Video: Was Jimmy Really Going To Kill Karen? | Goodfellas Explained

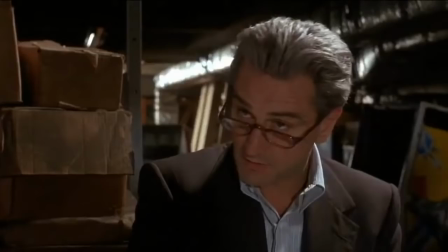4:10 Many of his movies, such as Raging Bull, The Aviator and Shutter Island are full of this,
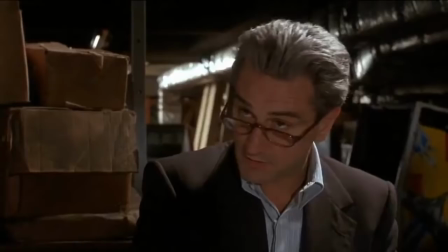4:16 and this scene with Karen is one of the finest examples in Scorsese's filmography.
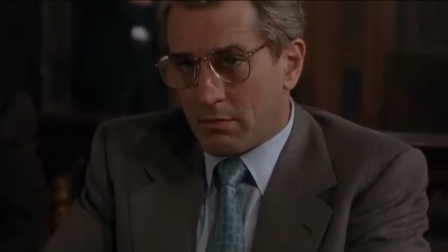4:21 But was it just paranoia though, or was Jimmy really intending to whack the wife of Henry, even before he had killed the man himself?
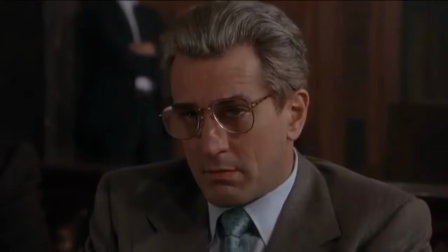4:29 Fans have been debating this for years, and it is clearly ambiguous.
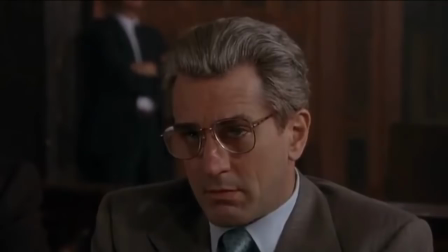4:33 There is actually a third possibility also, in that Jimmy was not going to kill Karen, but was intentionally trying to scare her,
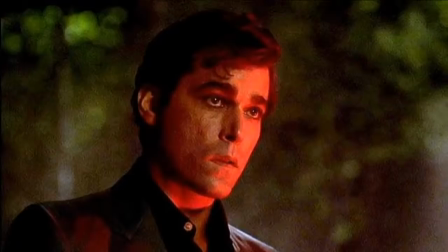4:41 in order to essentially send a message to Henry about what would happen if he thinks about flipping.
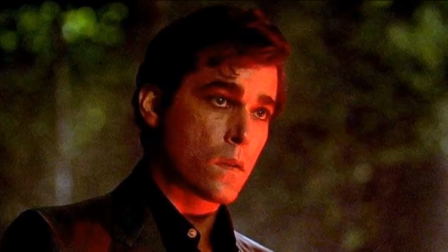4:47 Or maybe, the fact that Henry is avoiding Jimmy, and the way Karen just zooms off,
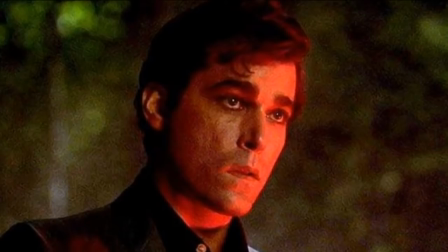4:52 highlights to Jimmy just how paranoid and irate the couple have become, and fears that they might flip.
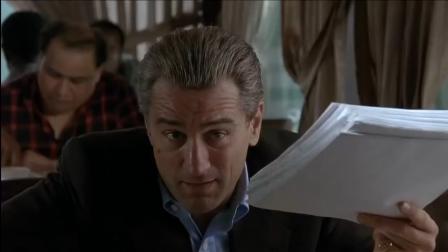4:58 And this incident is actually what convinces Jimmy to plan to kill Henry.
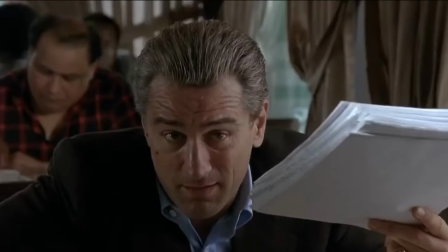5:03 There is a general opinion that the mafia do not touch wives or children, but real life examples have shown us this isn't always the case.
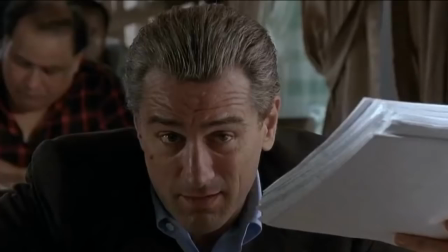5:12 And Jimmy, who technically isn't even in the mafia seeing as though he isn't Italian and therefore does not have to follow the rules that made men must do,
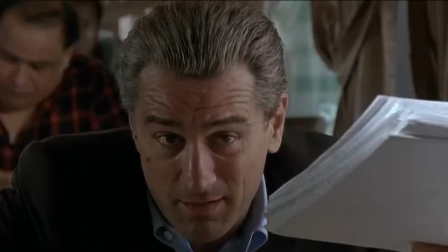5:19 has already had a woman murdered in the film,
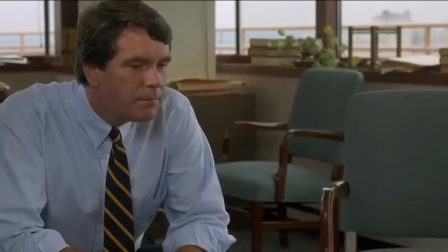5:22 and later on, US attorney Edward McDonald warns Karen that if Henry goes into the witness protection program alone,
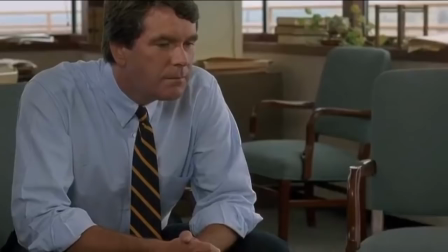5:29 the mob will come after her to get to him. So it's clear, murdering Karen is definitely not off the table.
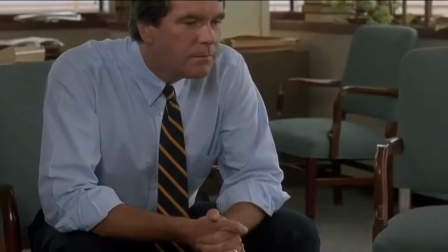5:36 And even if Jimmy wasn't planning on murdering Karen right there and then,
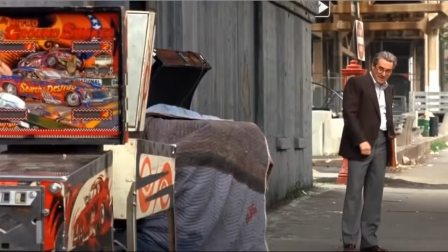5:40 it was unwise for her to hang around so close to him whilst there was so much tension surrounding Henry possibly flipping.
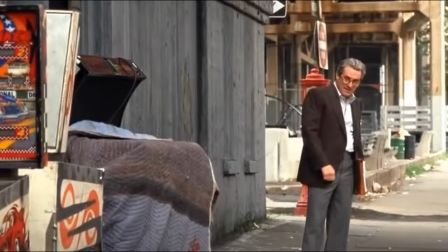5:48 I believe that Jimmy was going to murder Karen, and the reason I believe this is because of something I noticed on a recent rewatch.
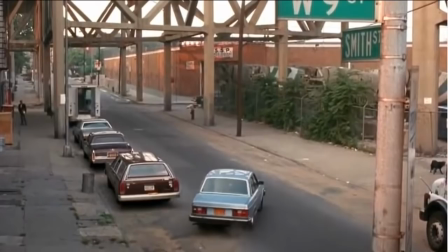5:56 You may have seen this already, and if you have, you'll know that when Karen decides to get back into her car,
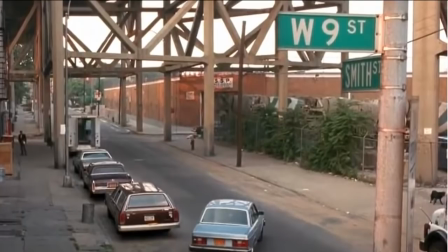6:02 we are shown a wide shot where we can see both Karen and Jimmy on the street, and the camera does a pedestrian move by rising upwards.
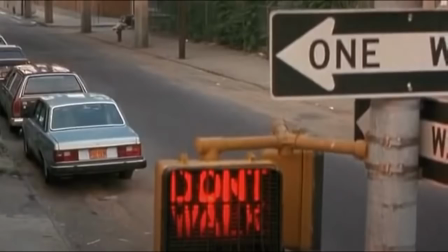6:11 If you're quick, you'll notice that on the right hand side there is a don't walk sign, and even more interestingly,
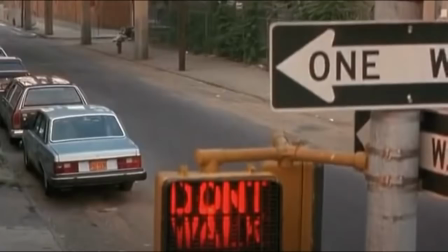6:17 a one way sign, pointing in the direction that Karen was about to walk into where her potential murderers are.
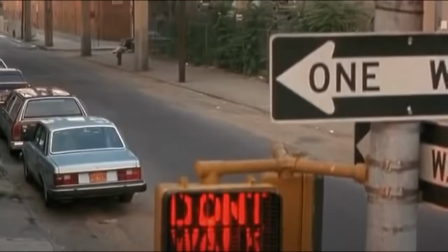6:24 This for me seals it, as I feel it's a clear but clever indication from Scorsese,
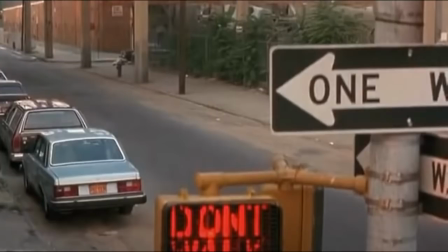6:30 that Karen would have in fact been murdered had she walked into the store.
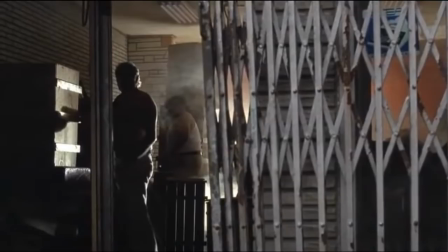6:35 Also, if you listen carefully, when the men are moving the boxes around,
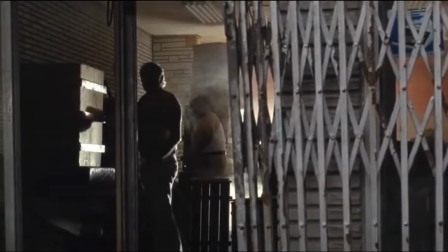6:39 one of them clearly says, block the window, as if preparing to stage a hit, and when they see Karen, they shush each other,
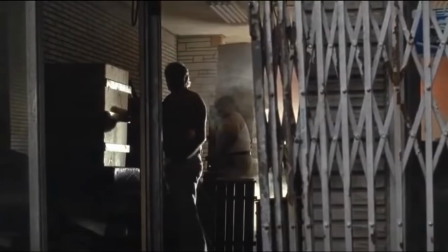6:47 as if not to spook her.
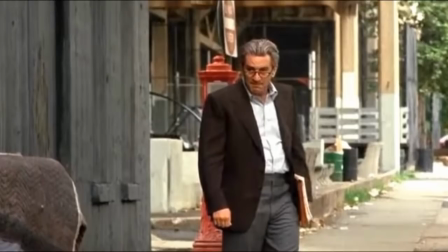6:49 Jimmy's reaction is also very telling, rather than look perplexed and confused as to why Karen didn't take one of the dresses,
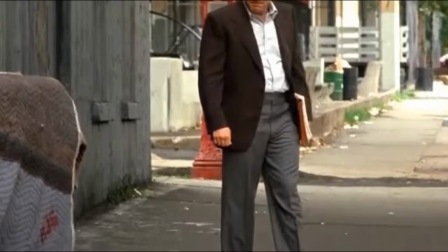6:57 he looks vexed and irritated, as if a plan of his had just been foiled. Of course,
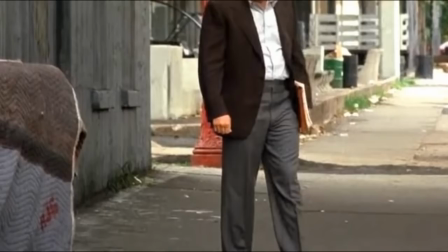7:03 all of these points I just mentioned can be brushed off as Scorsese putting us in Karen's shoes so that we feel her state of paranoia and tension, but I still think Jimmy was going to have her whacked. After all, he was ruthless enough to eliminate an entire crew to avoid being linked to a robbery.
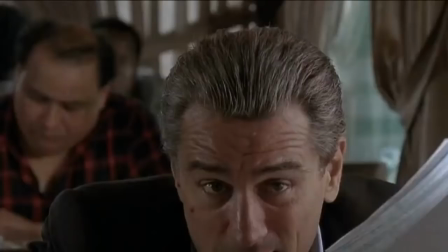7:21 Either way, this is a man capable of having her killed, but also a man capable of giving her a few dresses for free.
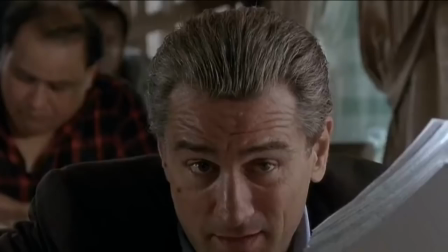7:28 It is also worth mentioning that Henry's suspicions about Jimmy weren't without reason, as later on in the film,
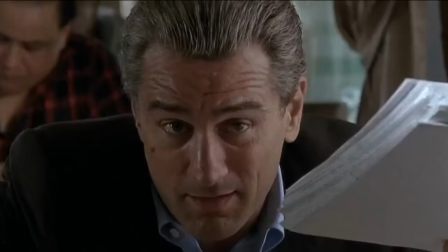7:35 Jimmy asks Henry to murder someone for him for the first time in Henry's life, a strange thing for someone with so much heat on him to do,
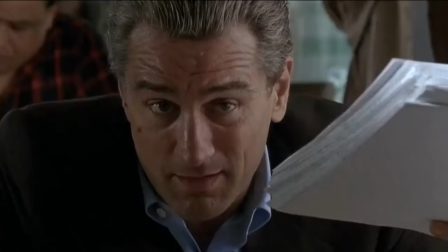7:43 and according to reports, the real life Jimmy was heard on wiretaps talking to Paulie about the need to having Henry eliminated.
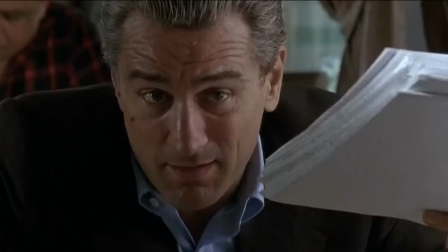7:51 So what do you think? Do you think Karen was just being paranoid, or was Jimmy actually going to have her murdered? Let me know in the comments below, and thanks for watching.